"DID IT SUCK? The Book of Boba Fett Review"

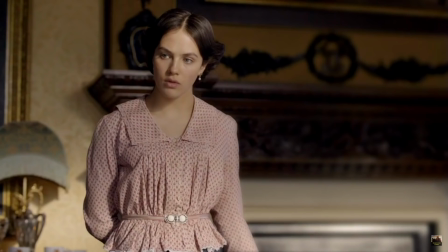It's a show about a super wealthy earl and his family in the early 20th century, with perspectives and deep characterization from both them and the servants.
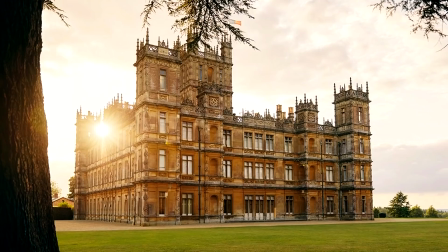The latter specifically know exactly what's going on in the house and have their own opinions about it all.
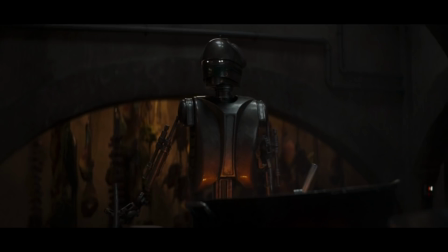It makes the house feel alive, and that's something that's sorely lacking with Boba being in charge of the palace.
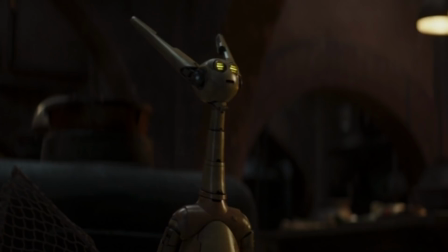I know it's mostly run by droids,
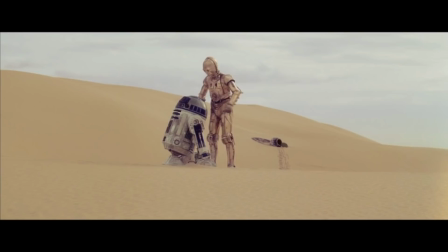but I think the notion of them bickering and expressing themselves whilst they toil away to be far more interesting than Boba constantly proclaiming,
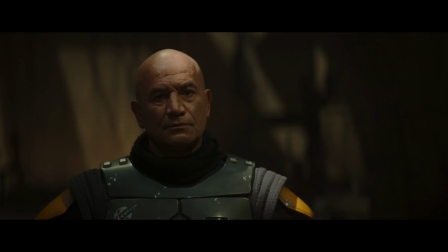"I'm going to war!" R2 and 3PO do a damn fine job of this all the time.
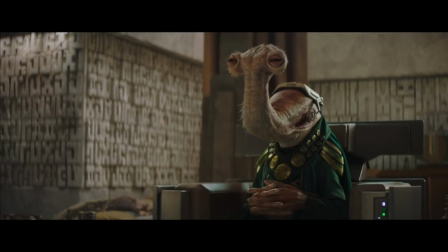All that talk of Boba trying to fit in as a family man.
You're the head of a family. Running a family is more complicated than bounty hunting.
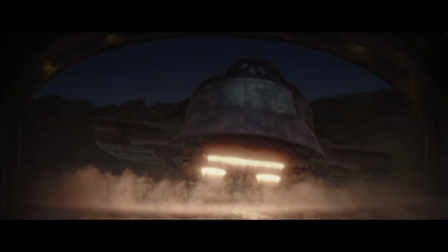Is kind of ironic given that we barely get to see the family he's in charge of.
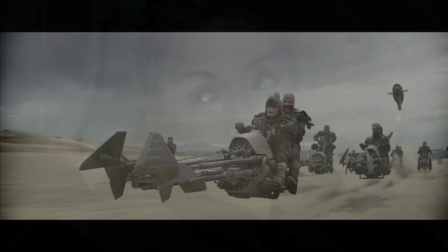The pair then grab the ship after a quick wave defense game, making them set for any and all adventures ahead of them.
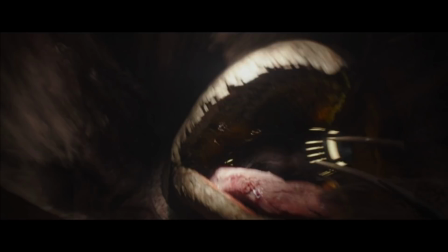And by adventures, I mean straight up massacre of bikers and Sarlaccs alike.
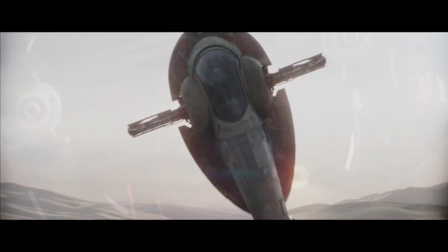I honestly loved this bit. It finally felt like Boba was living up to his reputation.
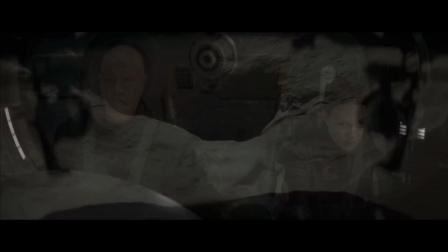It shot fantastically, and I never really appreciated Slave One having this ability to rotate and appear so ominous until now.
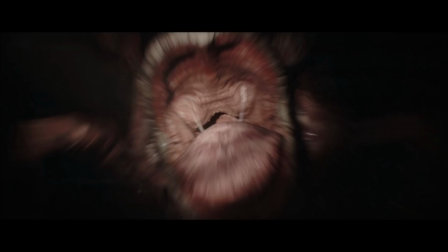No doubt they'll make this into some kind of roller coaster at Disneyland at some point, but still, I appreciated the special effects and a jump scare that completely caught me off guard too. The big reference to Attack of the Clones was sublime too, but I couldn't help but wonder why portions of this episode weren't in the very first one.
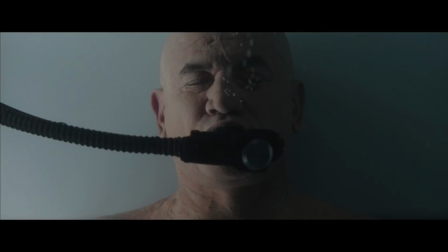I'd even go as far as to argue this might not have been a bad episode to kickstart the season.
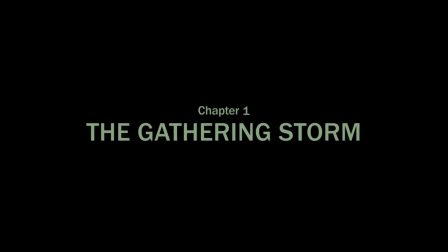When we see these flashbacks to the Mando season 2 finale, I can't help but wonder if that was the original intention.
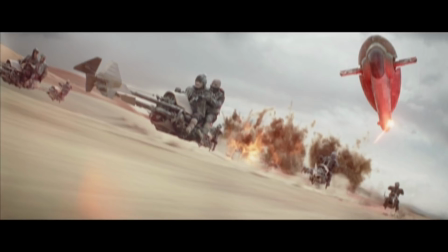Had this been the case, you would end up thinking, wow, Boba really has it out for these speeder dudes, I wonder why he did that.
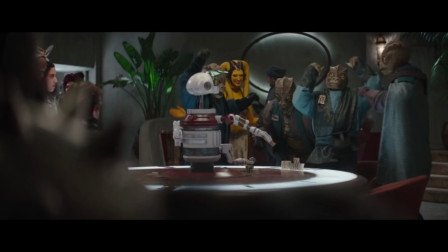We're then back in the bloody sanctuary bar where once again, Boba walks in and walks out again shortly afterwards.
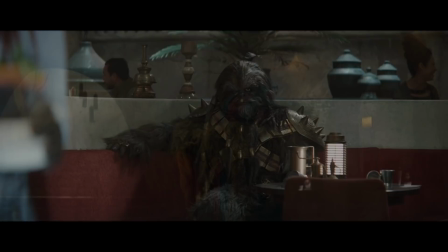A fight breaks out between some Trandoshans, these lizard people, and Krasantan, the big badass Wookiee dude.
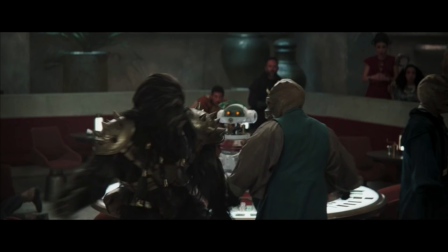Anybody paying attention would know that in the first episode, one of these guys handed Boba a Wookiee pelt as tribute.
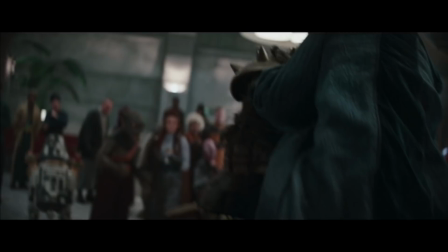Apparently there's some beef between the two species, which I'm nowhere near intelligent enough to explain,
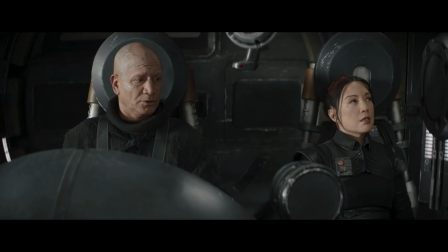but just in case people got confused about this moment, this is why the Wookiee decided to kill this dude and pay his bar tab.
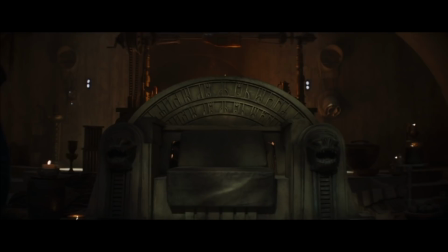Jabba the Hutt Fennec then started reminding us again of shit we already knew.
once sat upon that throne.
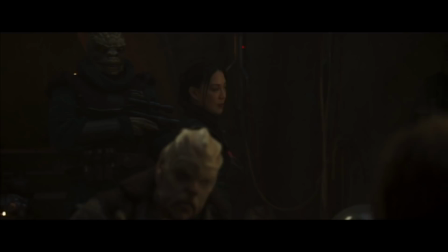His reign ended in a ball of fire on the Dune Sea, and then Bib Fortuna took his place.
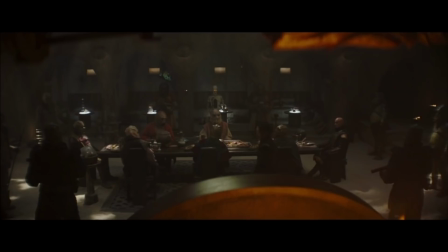I really don't mind her giving exposition directly to Boba as reminders of his position, but by this point in the series, it's just absurd.
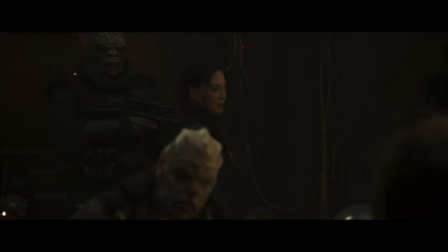It's purely for the audience and makes the whole speech come off as preachy at best.
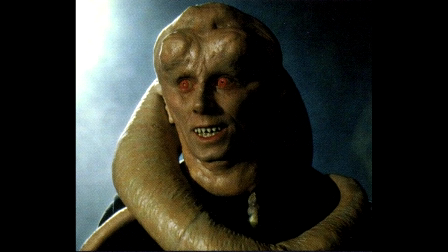He was a terrible leader with no right to the throne. You each tried to take his place, but were thwarted by his guile and treachery.
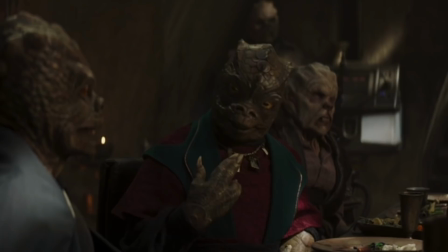Guile? The guy with 2 out of 10 for brains in Top Trumps is capable of having cunning intelligence?
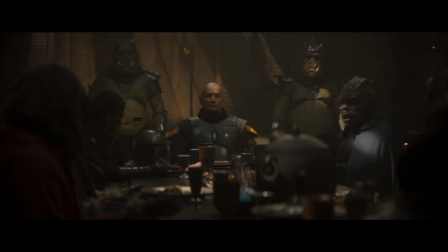God, these guys at the table must be complete imbeciles if they couldn't outsmart Bib Fortuna.
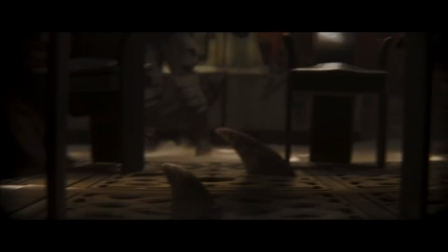They are then warned by the Rancor popping up just at the perfect time to scare them all into submission.
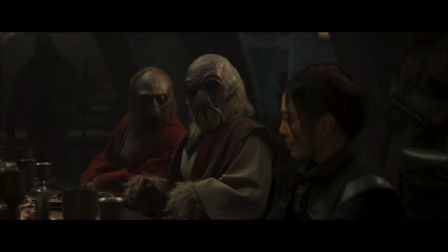Once again, had this episode been aired first, the mystery of how a replacement Rancor came about would get the series rolling with intrigue.
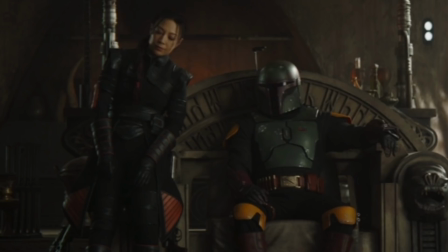Master Garfolloquox asks what it is that you are proposing.
Wait, but hang on, I thought Boba didn't have a protocol droid.
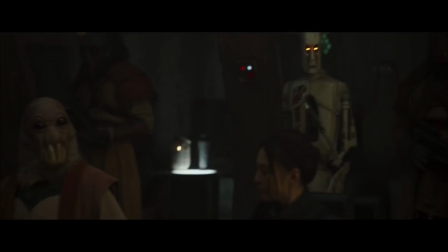We really need a protocol droid. Master Garfolloquox finds this acceptable as well.
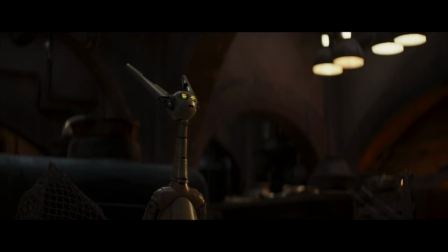Acquiring a protocol droid could have been an episode in itself. All the variables and missed opportunities surrounding the palace's staff leave so much of this setting feeling empty and hollow.
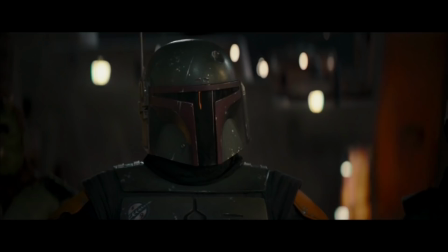Also, this is an advantage to people thinking you're dead. I'm Boba Fett.
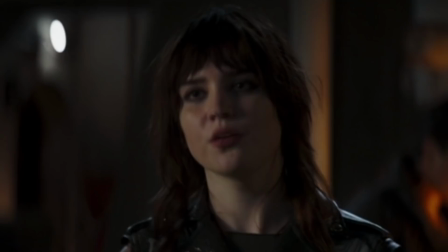I'm Boba Fett. My name is Boba Fett. Yes, we know who you are.
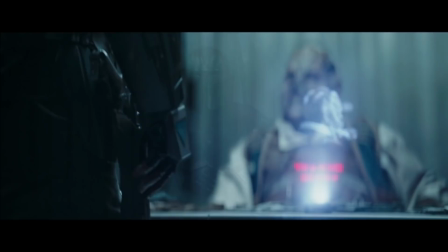Alright, now we're talking.